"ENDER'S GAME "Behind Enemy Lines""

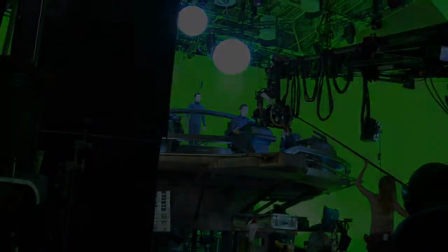If I stand Ender in the middle of a giant sphere and place his orchestra of warriors around him and allow him, through gestural language, to control that space,
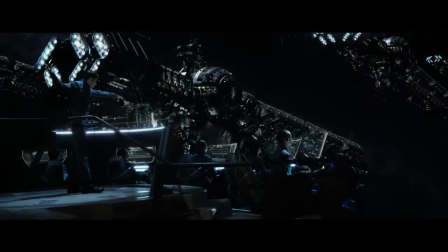what if I could zoom in? and twist the world around, and tilt it, and do all these fabulous things that give us some spectacle.
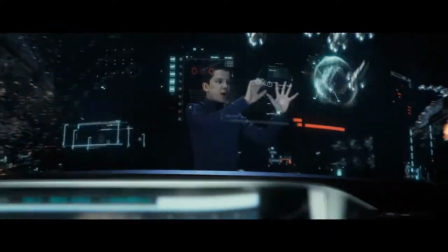This is 43 through 57, split squadron, Foxtrot 38, 89. Andrew, watch our right flank. We need backup for Bernard. I see it.
I pitch this very basic idea of a guy conducting an orchestra, and I hand all that to my fantastic visual effects team, and I say, OK, help me make it real.
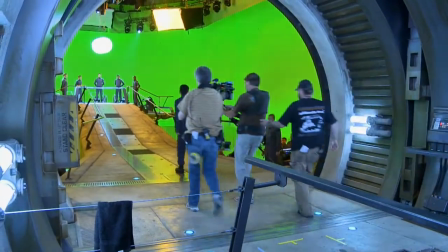And action.
When it came down to the cave, you can't build a giant cave, and you can't build an infinitely unbounded volume, right? So what you can build is a walkway and you can get as much green screen coverage as possible and try and use the largest space you have on the NASA lot.
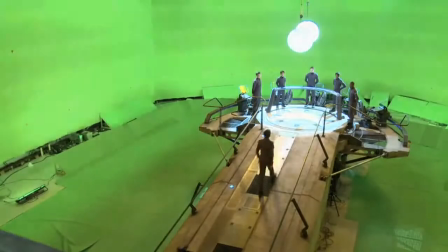We were incredibly lucky to shoot at the NASA Michu facility. It turned out to be this great cultural exchange between the space industry and the film industry.
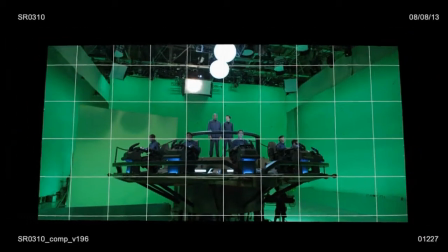We get the shots delivered to us. First thing we do is key off the green screen so we can get a
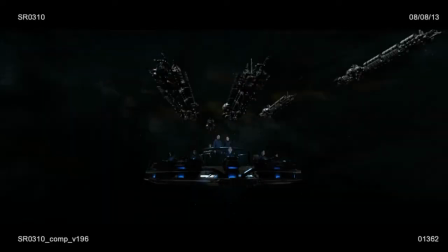nice clean alpha to kind of place the action behind the actors, or in front of the actors in some cases. We made a call to deliberately light them differently to the environment.
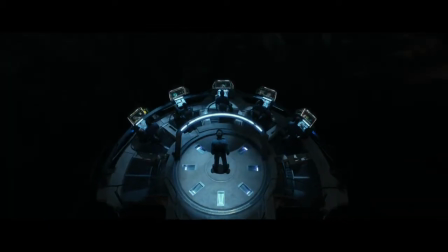We set up this logic that's coming from the projector that can create a holographic realization of unbounded infinity of space.
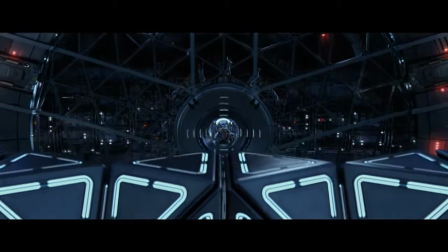There are, inside the battle school sets alone, I think there were about 4,500, I may not have the number exactly,
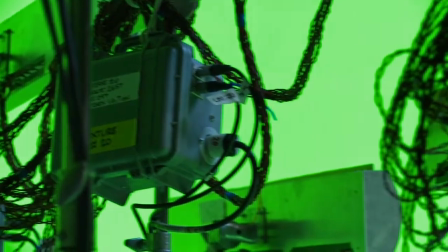individual lights and lighting units, all individually wired through circuit boards. You can say, we need to bring down that light on bed number four by 20%. And so you light the set from existing built lighting and you're changing it constantly to to manipulate the mood.
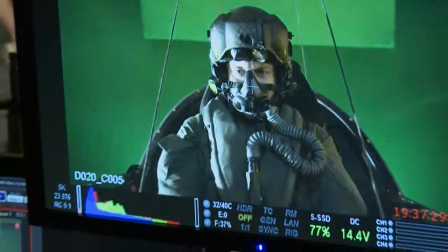Three, two, one, jump!
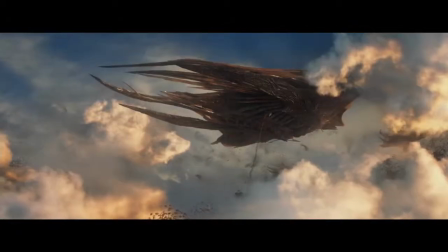There's a clear distinction between how the Formics move and behave and how Ender's troops behave.
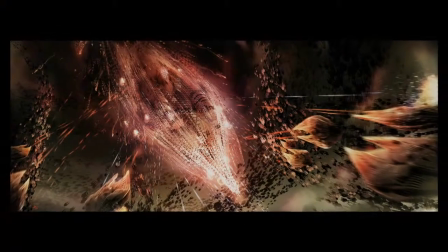The idea is that there's more of a hive mind behind the Formics.
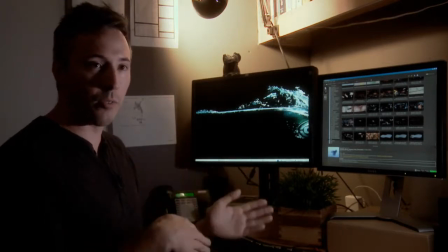They move more like birds or school of fish, so they're much more of a flocking behavior, which is something we started developing pretty early on the show.
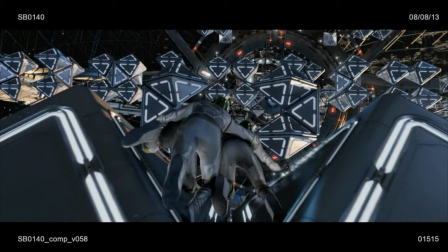It's a bit of a challenge layering upwards of 10,000 to 15,000 different elements in a single shot. but we managed to make it through.
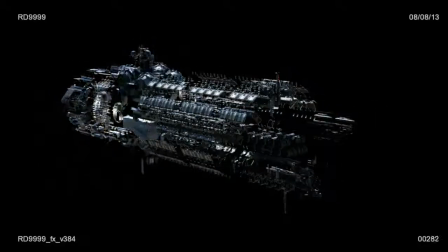I'm really, really proud and thankful to the guys who created that work.
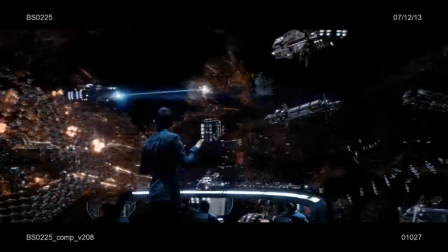These are the most cutting-edge special effects that you've seen in a movie. Hundreds of artists worked on visuals, and I think they did a phenomenal job.